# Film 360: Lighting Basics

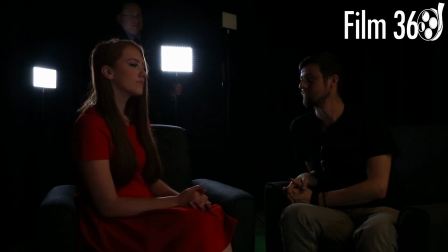(16:33)
On a set, I actually would probably end up shooting the scene a little further that way to accommodate for more lights back here. But look how much we're getting on the side of Ryan's face. Now, some people like it really hot.
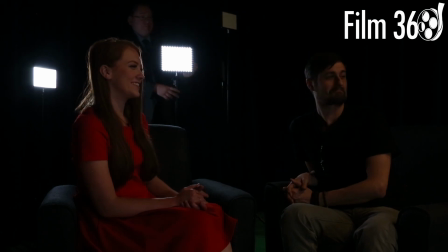(16:48)
I like to bring it. Some people like it hot. Some do like it hot. Jack Lemmon, for instance. I'm going to put it kind of at a midpoint. Now, here's what's interesting about light. You look at this, you're seeing me construct it and thinking to yourself, it doesn't look like that in real life. But go ahead and watch movies.
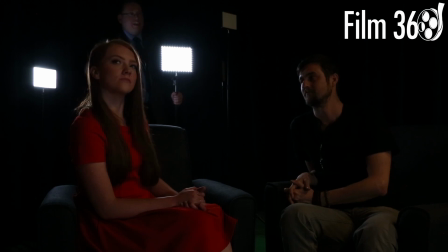(17:06)
Go ahead and watch some of your favorite movies, and you're going to see this look pop up again and again and again where it doesn't make sense with the rest of the scene. My wife and I play a game called Where's That Light Coming From? It's especially bad in cars.
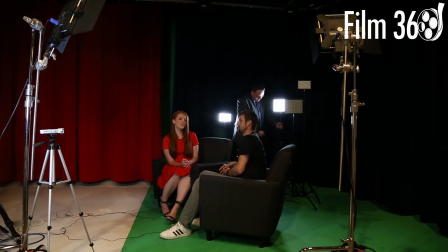(17:20)
There's constantly light coming from places that don't make any sense in cars. Hang on, quick mic fix. But the reality is, a lot of times movie lighting doesn't technically make sense if you analyze it too much.
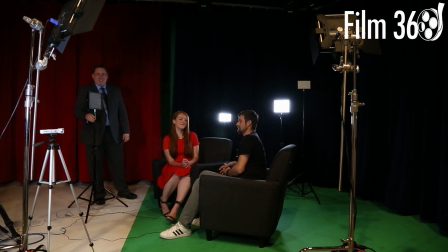(17:39)
But it looks nice. We like it. It's pleasant to look at. Okay, I'm going to turn this one up.
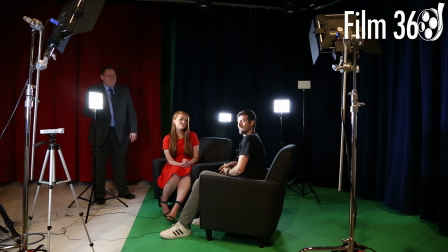(17:45)
Or on, striking. Okay.
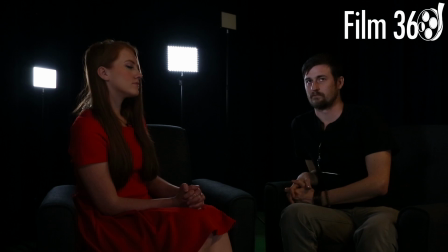(17:50)
Now, you're seeing so much in their faces. You're seeing the details of their faces. And I'm only at 10% light. I'm not throwing a lot of light on there. We back it out a little more. Look at that. It's kind of a soft look. You could diffuse this light some more if you wanted to.
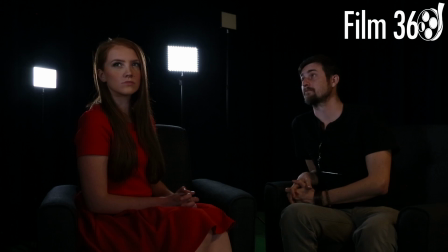(18:06)
Or you could, again, bring it closer and give it a much harsher look.
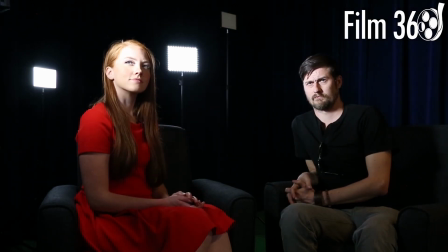(18:11)
Let's say she was sitting, let's say headlights or something flashed or whatever.
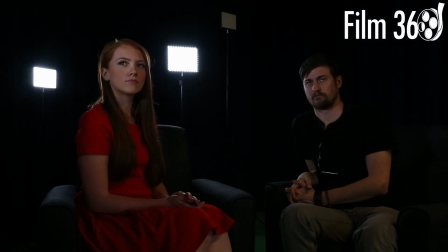(18:16)
But as long as we keep that nice and soft and at a good distance, we've got that rim on both of them. And we can see clearly, this is what I think is the most important thing about lighting that's getting neglected these days in movies, by some movies. A lot of times it's hard to tell where the character ends and the background begins. Separation.
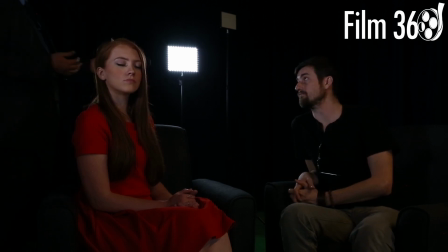(18:36)
Right? Separation. And that's your whole goal with a lighting setup, isn't it? Just separate the talent from... It's like a painting. You have a focal point.
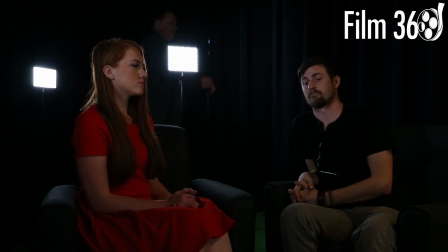(18:47)
And that focal point should be very obvious. And in most paintings, even if they're not your flavor of painting or whatever, that focal point's very obvious. Abstract art, a lot of times, it's still really obvious. But in a bad filmmaker, a bad cinematographer, DP,
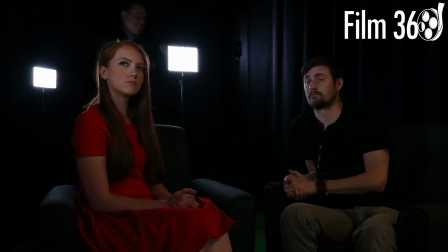(19:06)
does not understand how to set this up and make the focal point clear. Okay, and again, I personally really like to have some sense of where my actors are.
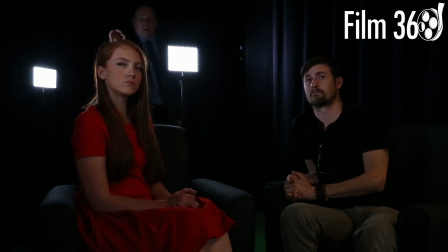(19:18)
So here we are, and we just have that tiny little bit of light. And so maybe we can't even tell exactly where we are, but it's interesting now. That almost looks like, rays of light, or it could look like a lot of things, but it's far more interesting. Yeah, so much of filmmaking is directing the eye,
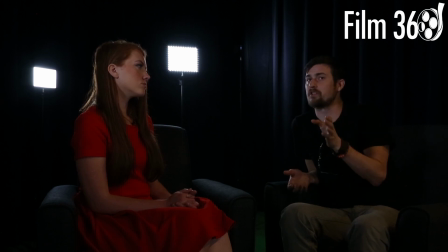(19:38)
where the eye goes, and so concentrations of light, we're going to naturally put our eyes to. Lines, we follow lines. So you can create, like you said, these streaks that you're getting here in the curtain. So now I've got vertical lines here, and those vertical lines are going to be directing down to your talent,
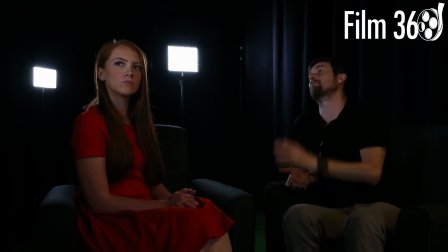(19:55)
or taking your focal point up. So knowing what it is that you're trying to achieve, there's a real artistry to light, and some people really understand it, but it's not that it's not so difficult to learn.
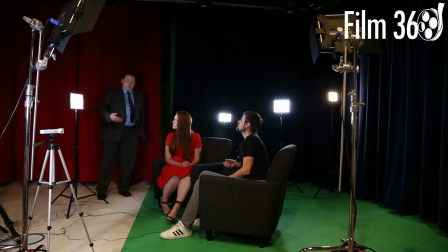(20:13)
Yeah. It takes some, honestly, it's taken just a lot of practical hands-on stuff like this for me, which is why I want to share this. And watching people who are a lot better than me do this on sets. Paying attention to where they're putting lights, how they're using them, how powerful a light is that they're using,
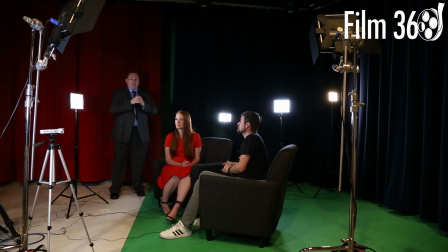(20:30)
because that actually is a big part of it too, is understanding, okay, this light is a nuclear warhead, and this light is a knife, a pen knife. Right. There's a huge difference in terms of how you use the lights and where you use them. Now, I want to show one other look.